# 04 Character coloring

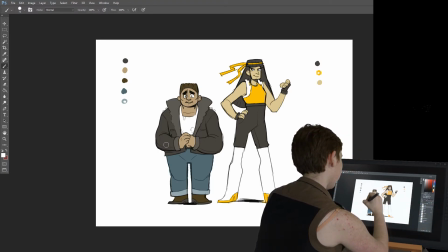have this over the color layer multiply and you can just oh that's why it's not working there we go yeah
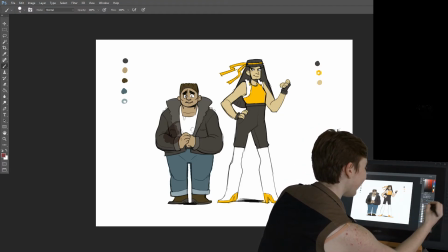you definitely make sure you're using the right tool now I can probably make this a clipping mask
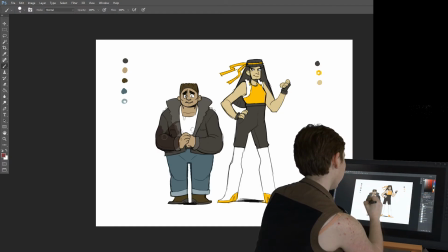so that way you never have to worry about going outside of your lines or anything but let's get rid of that for a second brush
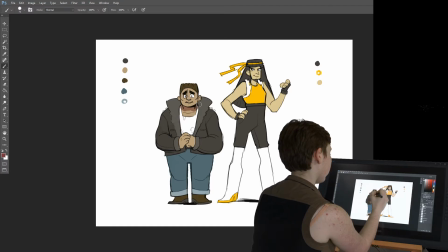and just going in I would say never use black almost never use black to shade it usually just looks dirty and it's not really how how real shadows work real shadows have some some kind of color to them and it's really up to
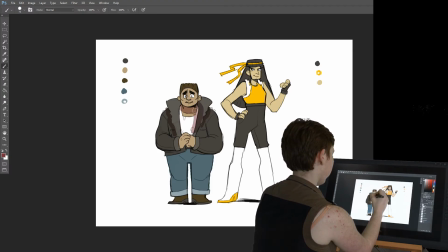you and it's affected by the light but see it looks a lot more vibrant whenever you have shadows with
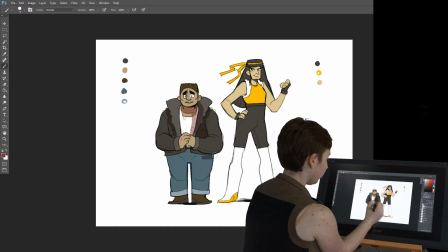a color red usually I like red because it usually looks good with most skin tones but yeah red purple blue are usually my go-to's for shading a character so
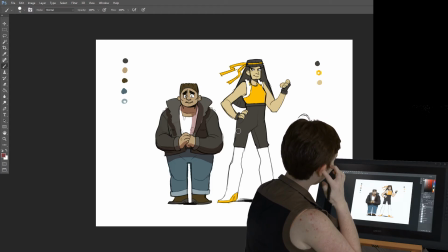I'm just sort of so right now my light source is from the top that's
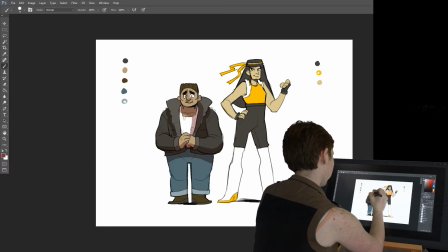what I'm going with so I'm shading according to that and I'm shading in the ears roughly usually
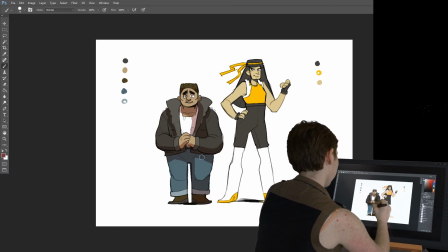I have below the knee I'll have all shaded in because that's sort of a depression area.
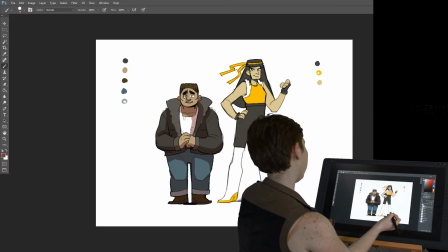This is just to give some three-dimensionality to the characters.
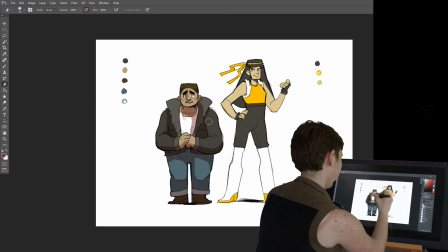And I'll go back in and erase, clean up these lines.
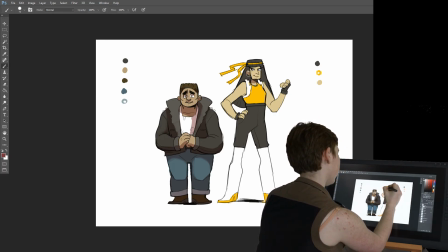Then we can do the same for her. It's really quick, but I think shading will often help a lot when when you have that final vision of your character and it really makes them pop.
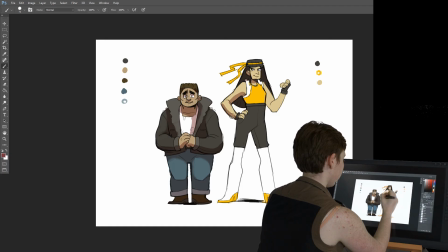But yeah, I'm just kind of doing this, giving, and again,
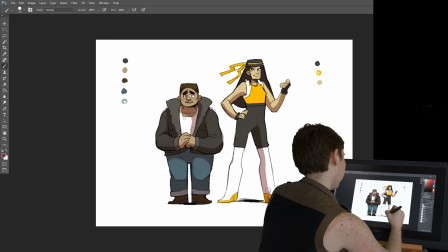it's really nice to have colored shadows for things like this white area where it gives a hue where you otherwise might just have had grayscale.
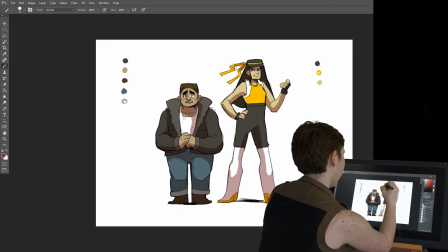I'm going to give her sort of a shadow over her eyes because you can also in the shading imply their personalities as well. you know he has a very open face she is kind of shadowed
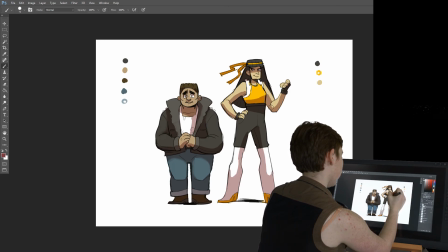basically that is about it just sort of cleaning this up now I'm
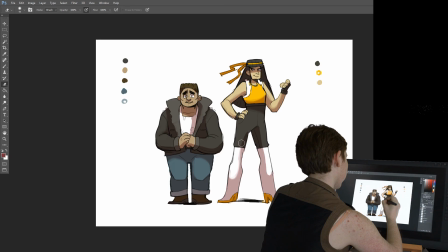using a soft sort of brush or eraser here but a hard one would do as well it's not really it's just up to your style and